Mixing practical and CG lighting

Hello again, I'm Axel Wilkinson, back with another tutorial for FXhome's HitFilm 2.
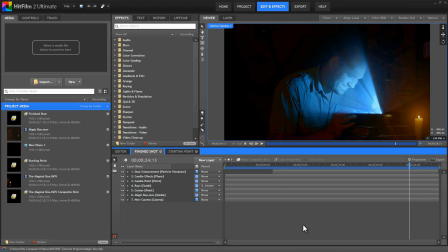0:06 In this tutorial, we are going to focus on enhancing practical lighting with HitFilm effects. Here's the shot we're going to create. We'll use the light rays generator to create an effect in a box.
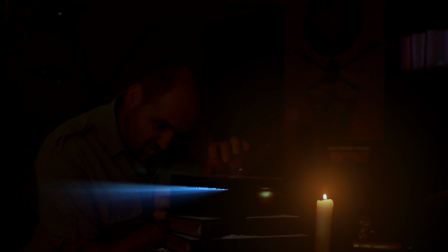0:17 Then we will enhance our candle as well. A key component to this shot is setting up practical lights as the basis for the effect while we're filming.
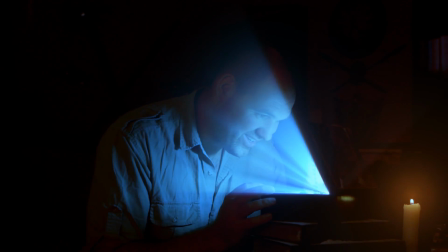0:25 So we'll start by looking at how I filmed this scene. Okay, so here is the original shot, straight out of camera.
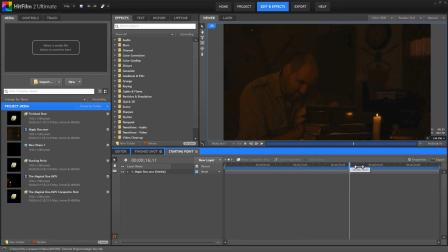0:33 And as I drag through this, you can see that there is a light source inside the box. This is a key point. We need to see the light source in order for the light rays effect that we're going to use to work. It just finds the brightest areas of the frame and creates rays that stretch out from that point.
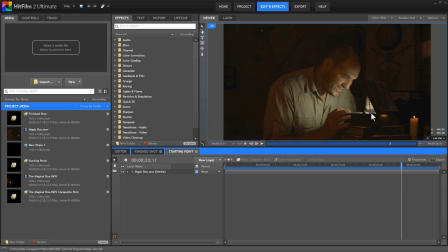0:51 So I'm using a small flashlight and a headlamp inside this box, and then both the bottom of the box and the lid are lined with aluminum foil to make it more reflective. Then I set the camera up high enough that I could just see inside the box so that I could see that light that's in there.
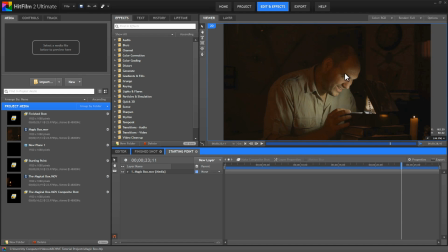1:09 Having the lights inside the box is also important because they create this practical light that's being cast onto my face. So you can see that light moving across the front of me. That's coming from the lights inside the box.
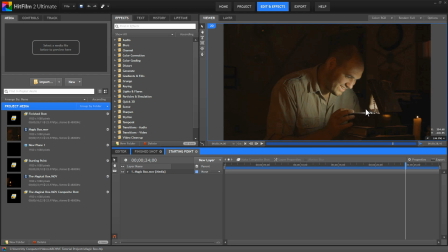1:22 When the shot is done, that will appear to be coming from the effects that we create. So this brings up another point, which is the lighting ratio in the scene. We need the ambient lighting to be significantly dimmer than the light in the box to keep this light more dramatic and to make it obvious as it illuminates me.
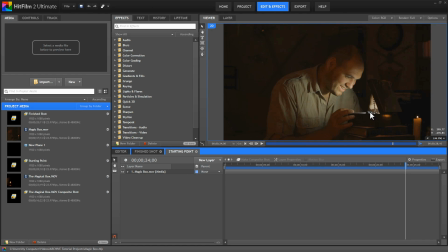1:40 So the flashlight that I was using in here isn't super bright. That meant that I needed to keep the room itself pretty dim to get this shot. I actually filmed this in my living room in the middle of the afternoon. I just closed all the curtains, which gave me a dimly lit scene and created enough contrast with the lights that I had inside the box.
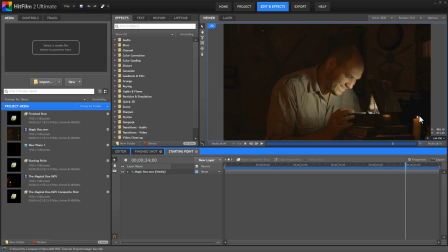2:00 The candle is just there to add a sense of adventure. So let's get into creating the effects. We're actually going to start by grading our footage because all of these effects we're creating are interacting with the brightness of our footage. So by grading it first, we get a better sense of how they will interact and what the final effects will look like.
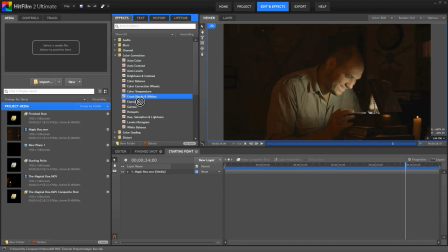2:18 So I'm going to start with a crush blacks and whites effect. I'll add that to my footage, double click it to open the controls.
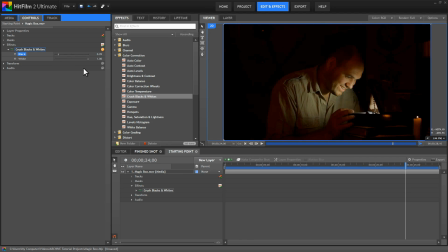2:26 I'm going to crush the blacks to 0.09 and crush the whites to 0.96. And that immediately, you can see, gives a much more dramatic effect to the footage. The background is much darker, makes it more mysterious. And then I added a white balance effect.
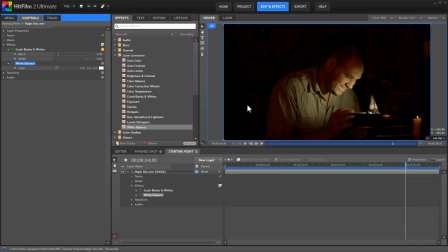2:43 I'll drag that on, and I'm just going to sample from this dust that's piled up on the books here. And so I'll just grab the eyedropper and drag it onto that dust. Now we can create the light rays.
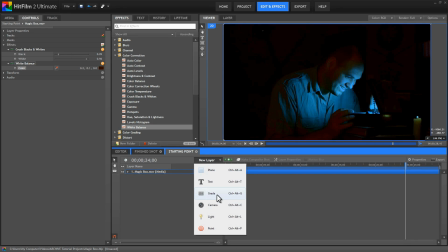2:55 To do that, let's create a new grade layer. Find a frame where the light is visible in the box.
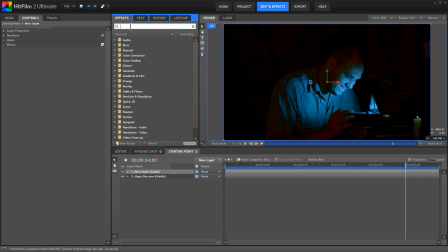3:00 We're actually already on one there. So there's our light source. And then we will just find the light rays effect, and we'll drag that onto our grade layer.
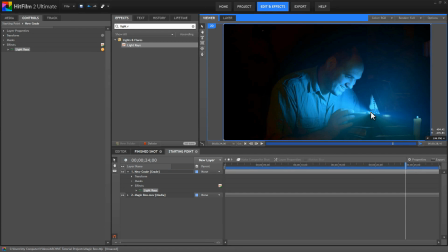3:09 Now take this center point and drag it onto your light source. And you can see how if the camera wasn't moving, we could have this scene finished very quickly. But since we have a moving camera, we need to track this shot to keep our center point in place.
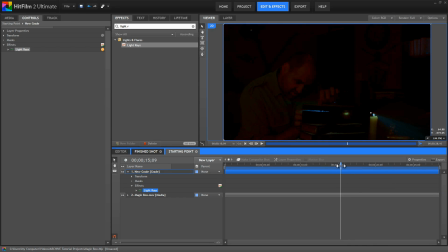3:23 If you scrub through, when the box is closed there, we can't see the light source, so we can't actually track the light source itself. So we need to find a different point to track. This pile of dust gives me some nice contrasty edges,
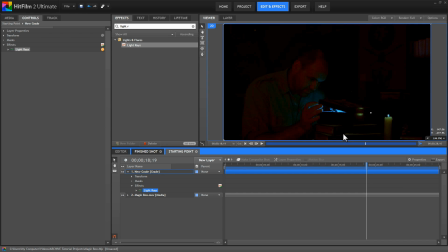3:37 and it moves exactly the same as the box, and it is always visible, so I'm going to use that to track.
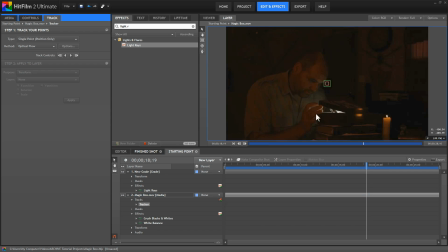3:43 So on my magic box layer, I'll create a new track. Now that opens that layer up in the layer panel, so our effects are not visible.
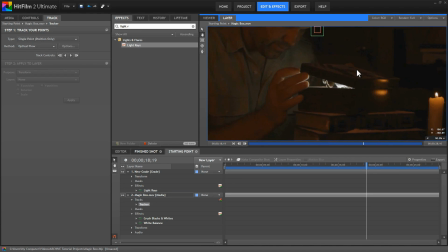3:52 And I'm just going to zoom in with my mouse wheel, use the right mouse button to pan down, and then position this tracker on the end of this dust pile. Okay, now from there I will track forward.